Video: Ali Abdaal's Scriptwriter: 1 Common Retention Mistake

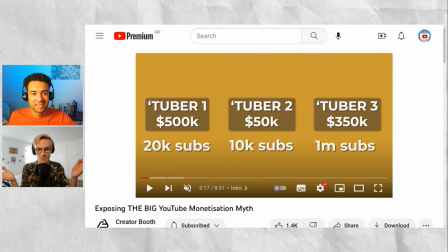We haven't given any context to this, but it's something that is interesting for YouTubers because it's like oh it's money and it's all sub counts and oh it's probably not going to be obvious it's not going to be the smallest amount of money is made by the smallest sub count but but if not then how is it that someone with maybe very few subscribers is making loads of money and uh so all these questions it opens so many curiosity gaps
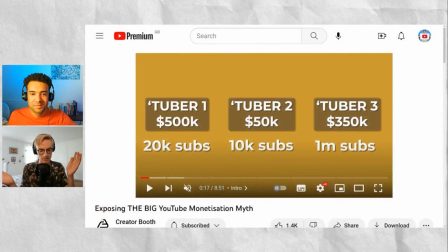uh straight away um and then again we show them the answer but we don't explain why that is and still we don't yet have context for what the video is going to be but it's a very kind of engaging uh start to the video essentially um so again that's very
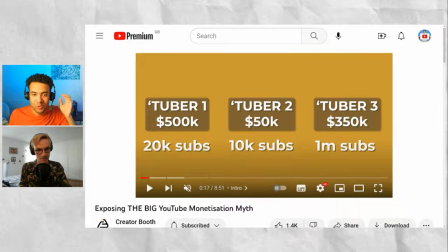interesting oh sorry greg go on i was just going to say well that's so interesting and i'm sure a lot of smaller youtubers would be surprised that there's creators out there thinking about this stuff in this much detail um so yeah it's great to have you here and give us a little blimps behind the curtain how all this works but that was yeah i should say that that's kind of almost a separate point but then the as for what we were discussing just before about reversing the order of information i think if you watch just the next bit up to the first payoff as it were the first kind
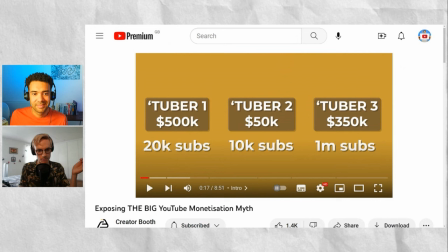of reveal um you might see a bit more about what i was talking about with with reversing that information um so i think if you probably play till about 40 seconds uh you'll actually it'll it'll say myth one um whatever it says so yeah Cool.
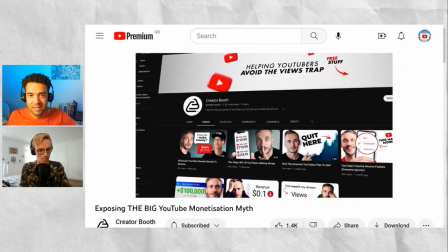You tell me when to start. We'll jump in now and just give me the heads up when to start.
Surprised? One of the main reasons I started this channel because I wanted to open people's eyes to just how much business
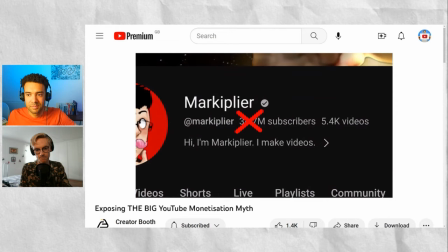savvy YouTube channels are making without having millions of subscribers or millions of views.
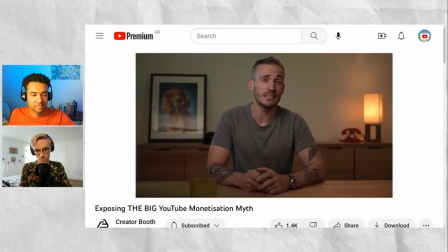Because the reality is most of the YouTubers I talk to make 10 times less than they desire because their beliefs about YouTube monetization are all wrong. So in this video, I'm going to debunk those beliefs so you can start earning what you deserve faster. So how those small channels done it?
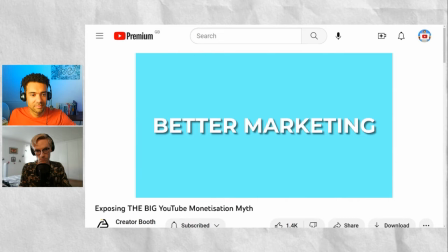Well, it's because they don't focus all their energy on getting more views,
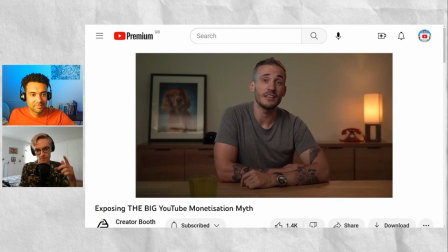but instead better marketing and better systems that help generate revenue from the views they do get.
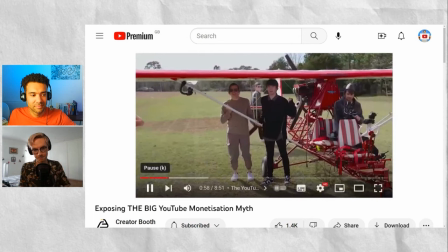And that's the first myth you need to forget about on YouTube. Views does not equal more money. I mean, sure, the big entertainment channels get...
Okay, that was it. Cool. Yeah.
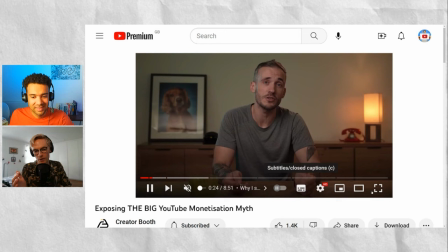So what essentially we're doing there is once we get past that kind of little game at the start, we're then starting to address more directly audience objections, audience preconceptions, if you will.
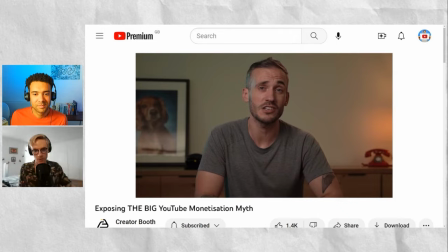So immediately we're saying to back up that little game we did at the start, YouTubers that make the most money don't necessarily have the most views.
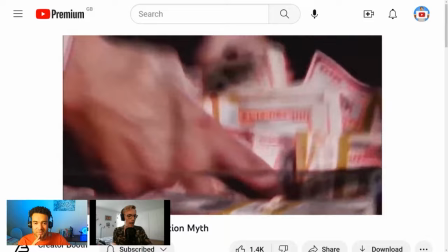Oh, interesting. Why would that be?
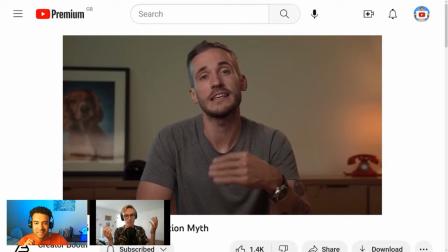And the reason for that is now we widen the curiosity app a lot more because the beliefs that a lot of YouTubers have around monetization are all wrong.
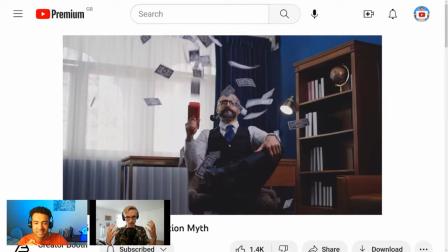And so immediately I'm thinking, right, I don't know what these things are.
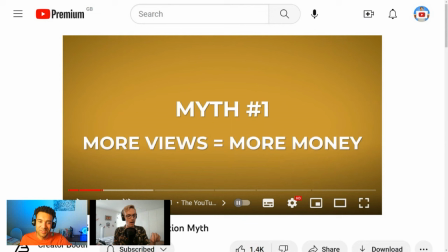Whatever my preconceived beliefs are about YouTube monetization, I'm in this moment uncertain if they are right or wrong, because I'm being told that they could well be wrong. And then I'm shown the exact transformation that I'm going to get by the end of the video. It's going to be whatever those preconceived notions I have, they're going to be debunked,
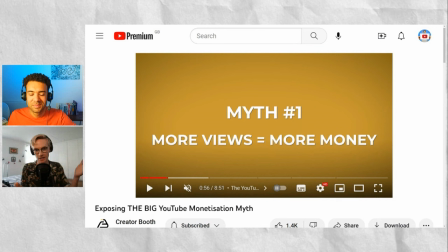or I'm going to feel enlightened so that I can more effectively monetize my YouTube channel.